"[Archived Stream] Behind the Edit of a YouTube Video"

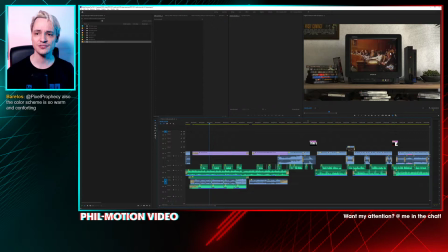(23:14)
Also here I wanted this very friendly afternoon light, but not too much, so the glare on the TV, I mean, of those of us who played or watched TV in a very friendly sunlit afternoon living room, you didn't see much on the screen because it was reflecting everything, the whole surroundings,
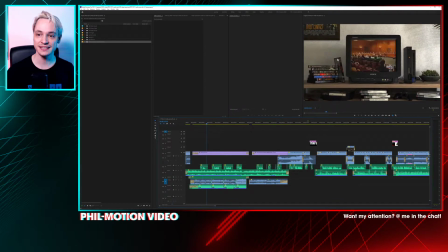(23:34)
and I tried to find a good balance between it's friendly and you still get some reflections of the room in the background,
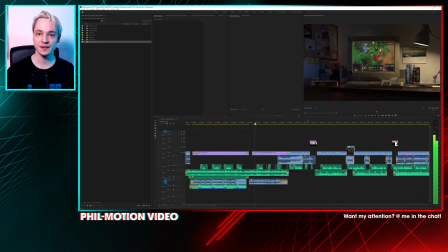(23:40)
but not too much that it's distracting. And here with the light, I also wanted this computer den, in a sense, where it's only the desk lamp that's doing the lighting, and then I realized, it's a little bit dull.
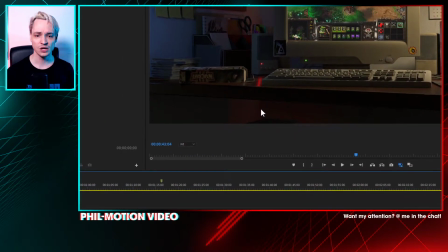(23:53)
So the next thing I added was, you can see here this red glow here.
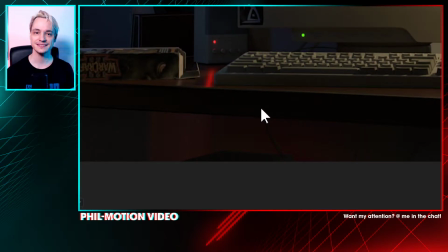(23:58)
I think we also have this shared experience of having those power
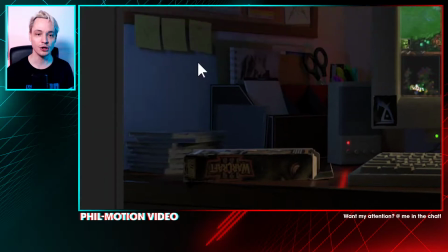(24:05)
strips with those big red switches that would be glowing all the time and pretty brightly.
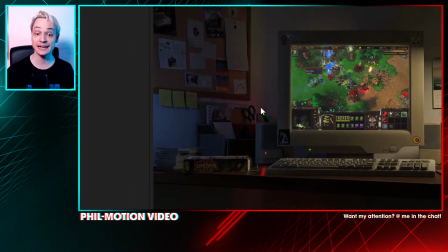(24:12)
And this is also here, I added a light back here that's just red to emphasize also this little LED here.
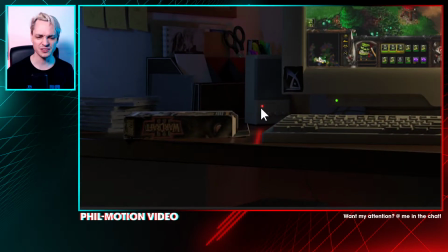(24:21)
I think was it already a LED? Yeah, I think it was.
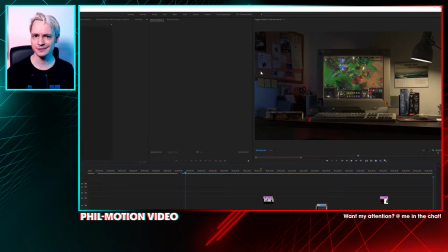(24:25)
And then I realized, it's still a bit too dark and too dim, and so I went for a blue light,
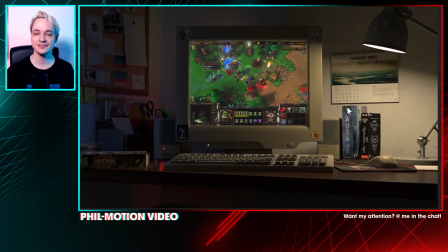(24:31)
because it's on the contrasting on the opposite side of this warm yellow.
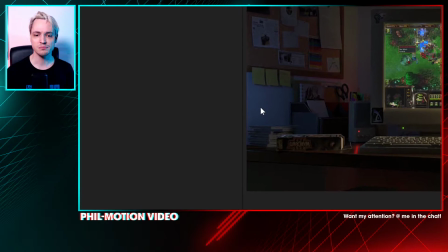(24:36)
So it's a complementary color, and as if maybe there's some evening light through a window shining in here,
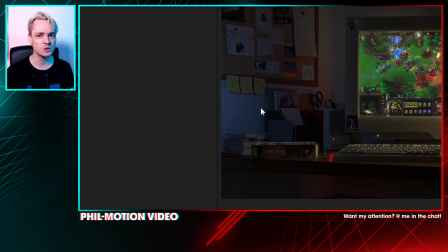(24:43)
maybe there's another screen shining here, anything, at least we can't tell, but it's doesn't look out of place,
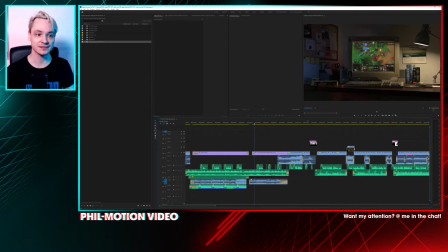(24:50)
but it also gives it a nice balance and contrast. So I'm glad you noticed this. This is wonderful. Thank you.
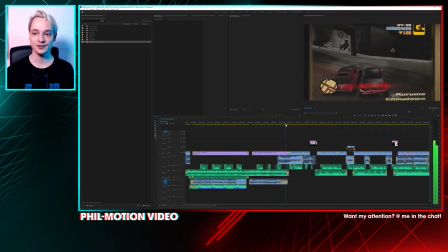(24:59)
So we are here on the monitor. The other thing that I had a lot of fun with was this task switching animation.
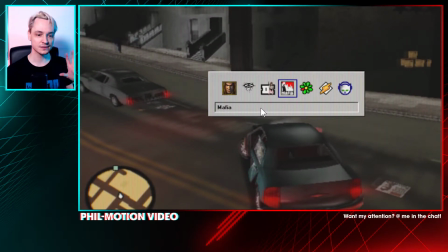(25:06)
This was also, I mean, the entire sequence with the switching, this was done, of course, in After Effects,
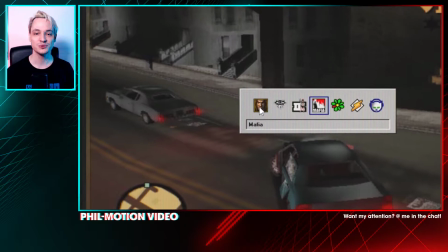(25:11)
because I don't think many of us had powerful computers that would run 4 games concurrently and then some programs.
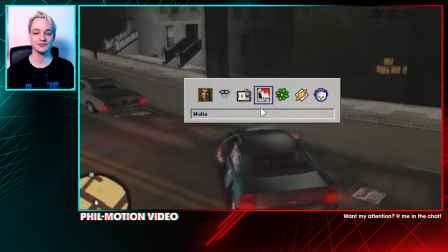(25:18)
And I just, one thing that was funny was getting the icons of this.
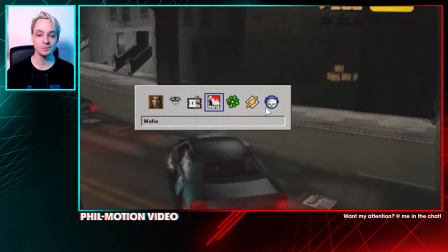(25:25)
For example, for those of you who don't know, this is ICQ, Winamp, and Napster, the first peer-to-peer file sharing program,
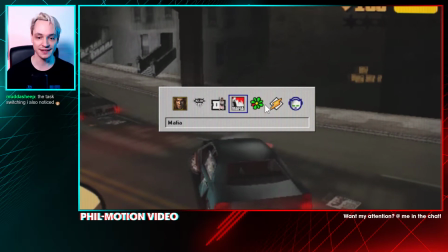(25:34)
and I thought, as nice little throwbacks to the time back then, that I would have those there in this task switching menu. And like I said, it was not too easy getting those original icons. In the end, I even installed a version of ICQ just to get the exe file from which I could extract out the original icon file.
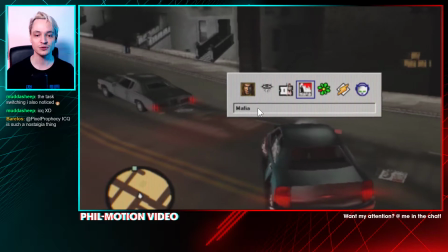(25:53)
And also this task menu, of course, looked differently than it does nowadays.
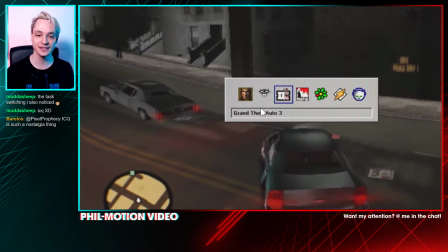(25:58)
When I switch here, it looks like this, of course. So I just fired it up in my virtual Windows 95 machine,
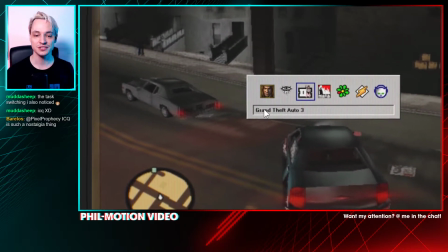(26:06)
and in Windows 95, in this virtual machine, I did those text labels and then copied them all together.
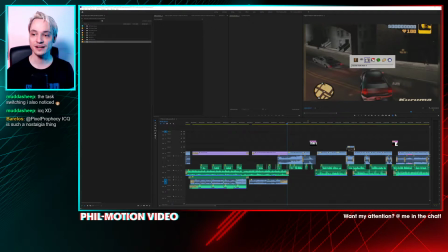(26:13)
So so those of you who have this, who have lived through the early 2002s, you might recognize some of those icons, even if it's just in passing while this is switching over very quickly.
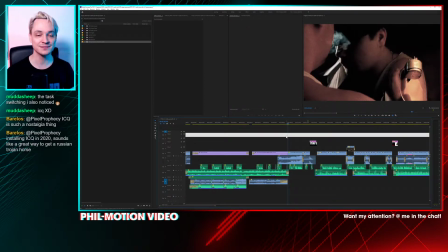(26:26)
So if it does, then it makes me very happy.
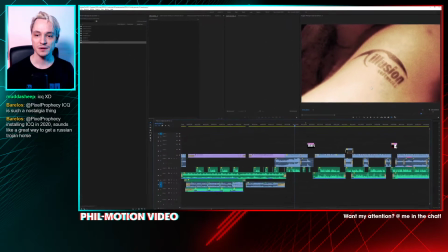(26:30)
This sequence here, the intro animation of Mafia, you can see it looks very good.
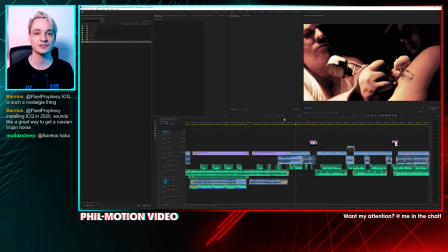(26:39)
Especially for the time being, when most of the studios just had crappy little rendered videos, but it wasn't HD.
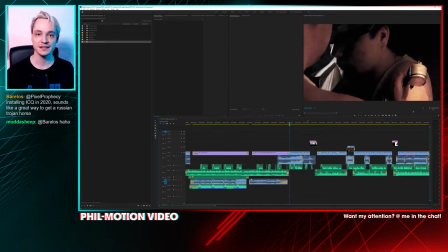(26:46)
So what I did, I denoised what was there, then ran it through an AI neural network upscaler,
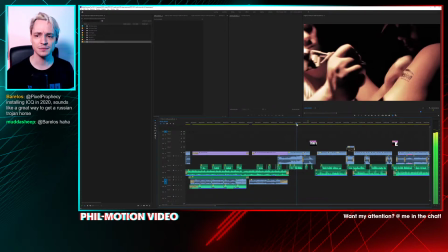(26:55)
did some very minor color grading, and reapplied some film grain and little dirts and specks there,
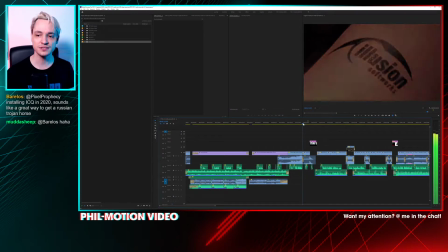(27:02)
that it looks like it was filmed on film, because this was the intention, I think, with this video.
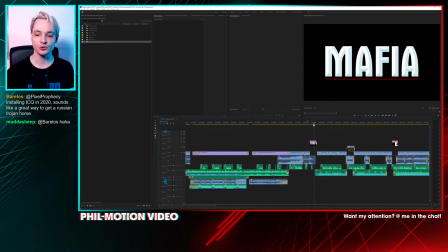(27:09)
And this, then of course the Mafia logo, which I redrew in Illustrator because I didn't find a nice HD version of the Mafia logo.